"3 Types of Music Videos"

What's up guys? Welcome to Formative Film School. I'm Ted with the A-Team. Today I'm here with Justin Jones. Justin Jones is a hip-hop DP who shot music videos for Hobson, Zayn, Wiz Khalifa. Today he's here to talk about the three different styles of music videos and how to tell the difference. First style music video is going to be the performance style music video. That's the song and the artist performing the video in one or multiple locations.
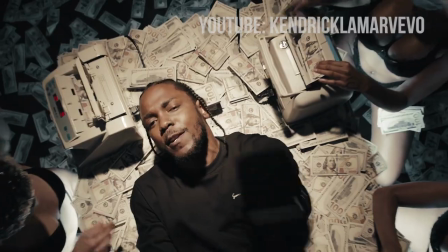(0:22)
So if you guys have seen Kendrick Lamar's Humble, I think that'd be a great example. He cuts in between different locations for the entire time Kendrick Lamar is there singing.
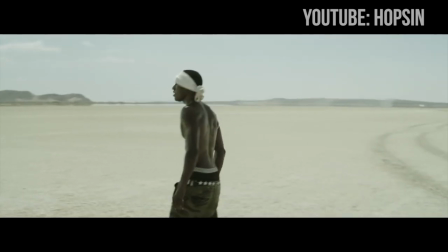(0:30)
So one of my favorite performance videos would have to be Hobson's Ilmine 7 and since it was strictly a performance-based music video We had to kind of make it a little more interesting So we chose like an epic location very wide and vast as the dry lake bed And then we use
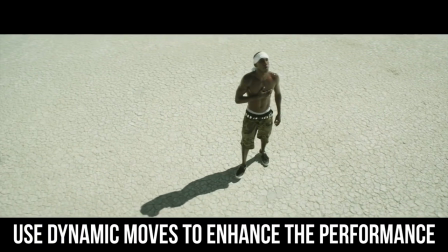(0:43)
some cool camera movements and a jib and kept it a little more interesting So the next style of music video would be the storyline music video You usually take aspects of the lyrics of the song or the vibe of the song and create that into like a narrative piece Gotcha.
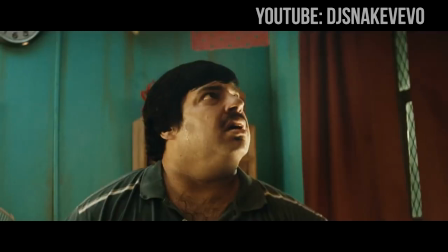(0:57)
So one of the first examples that I'll think of is Turn Down For What. It is based on the lyric, Turn Down For What.
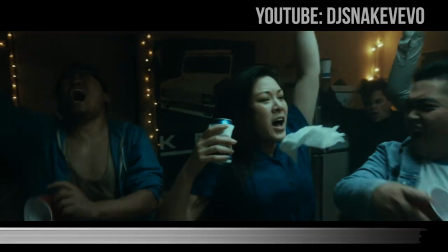(1:03)
These characters just get bigger and bigger and crazier. But the entire time, no one is singing or performing.
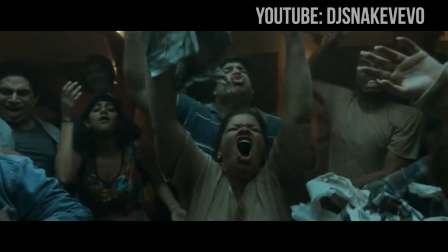(1:08)
You don't see Little John anywhere in that video. You're just seeing this crazy story unfurled throughout the night.
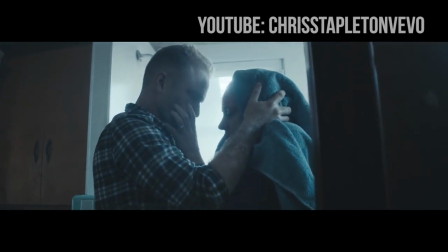(1:13)
You see this a lot in country music videos. A good example would be Chris Stapleton's Fire Away. It involves a man living with his wife and she has a mental disorder.
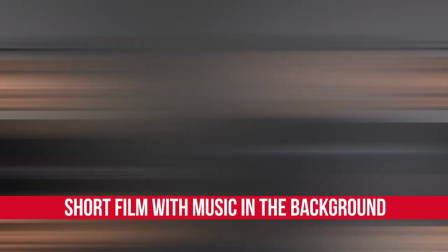(1:22)
Yeah, it's essentially just a short film with that music pack playing in the back. So our last style of music video is going to be the experimental music video,
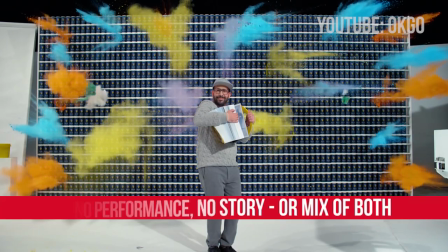(1:29)
and that music video has either neither performance or storyline or a mix of both. It's just all around kind of weird and strange. A lot of these are a little more risky, a little more kind of on the weird side, and it's kind of a hit or miss if it's going to be a good, you know, success. So a cool example and one of my favorites would be Diplo's Set It Off music video.
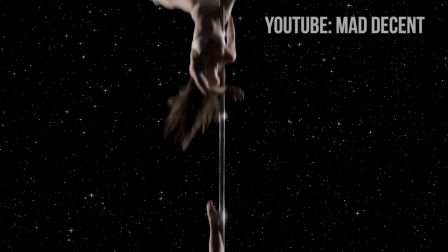(1:50)
And that is super simple. It's just a bunch of strippers on one long continuous stripper pole that add in some like crazy effects It ends up in space and it's crazy, but it doesn't have anyone, you know Singing the song and it doesn't really have a storyline It's just something kind of wild and crazy to keep the viewer engaged and it's not related to the lyrics at all The only lyric in that Diplo song is set it off So what's an example of an experimental music video that you've done?
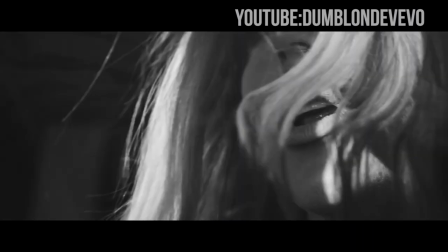(2:14)
That would have to be Dumb Blonde's White Lightning they came to me with kind of just a mood board of what they wanted it didn't really have
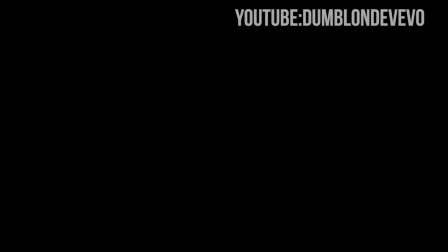(2:22)
anything to do with the song it was just you know beautiful imagery so there's a lot of different kinds of mixes that you can do a
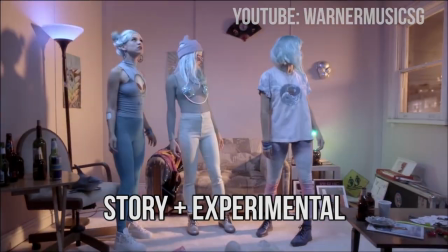(2:27)
lot of the time you'll see performance and story music videos or see story and experimental so you can see mixes of these but these are the three general categories of music videos so there's the episode of 400 film school with Justin Jones on the three classifications of music videos I'm Ted from the A team leave a comment below with a music video classify it and tell us why I'll be picking the best comment and giving them a try eight so make sure to find us on social media aperture photo find Justin Jones at Justin Jones DP and we will catch you guys next time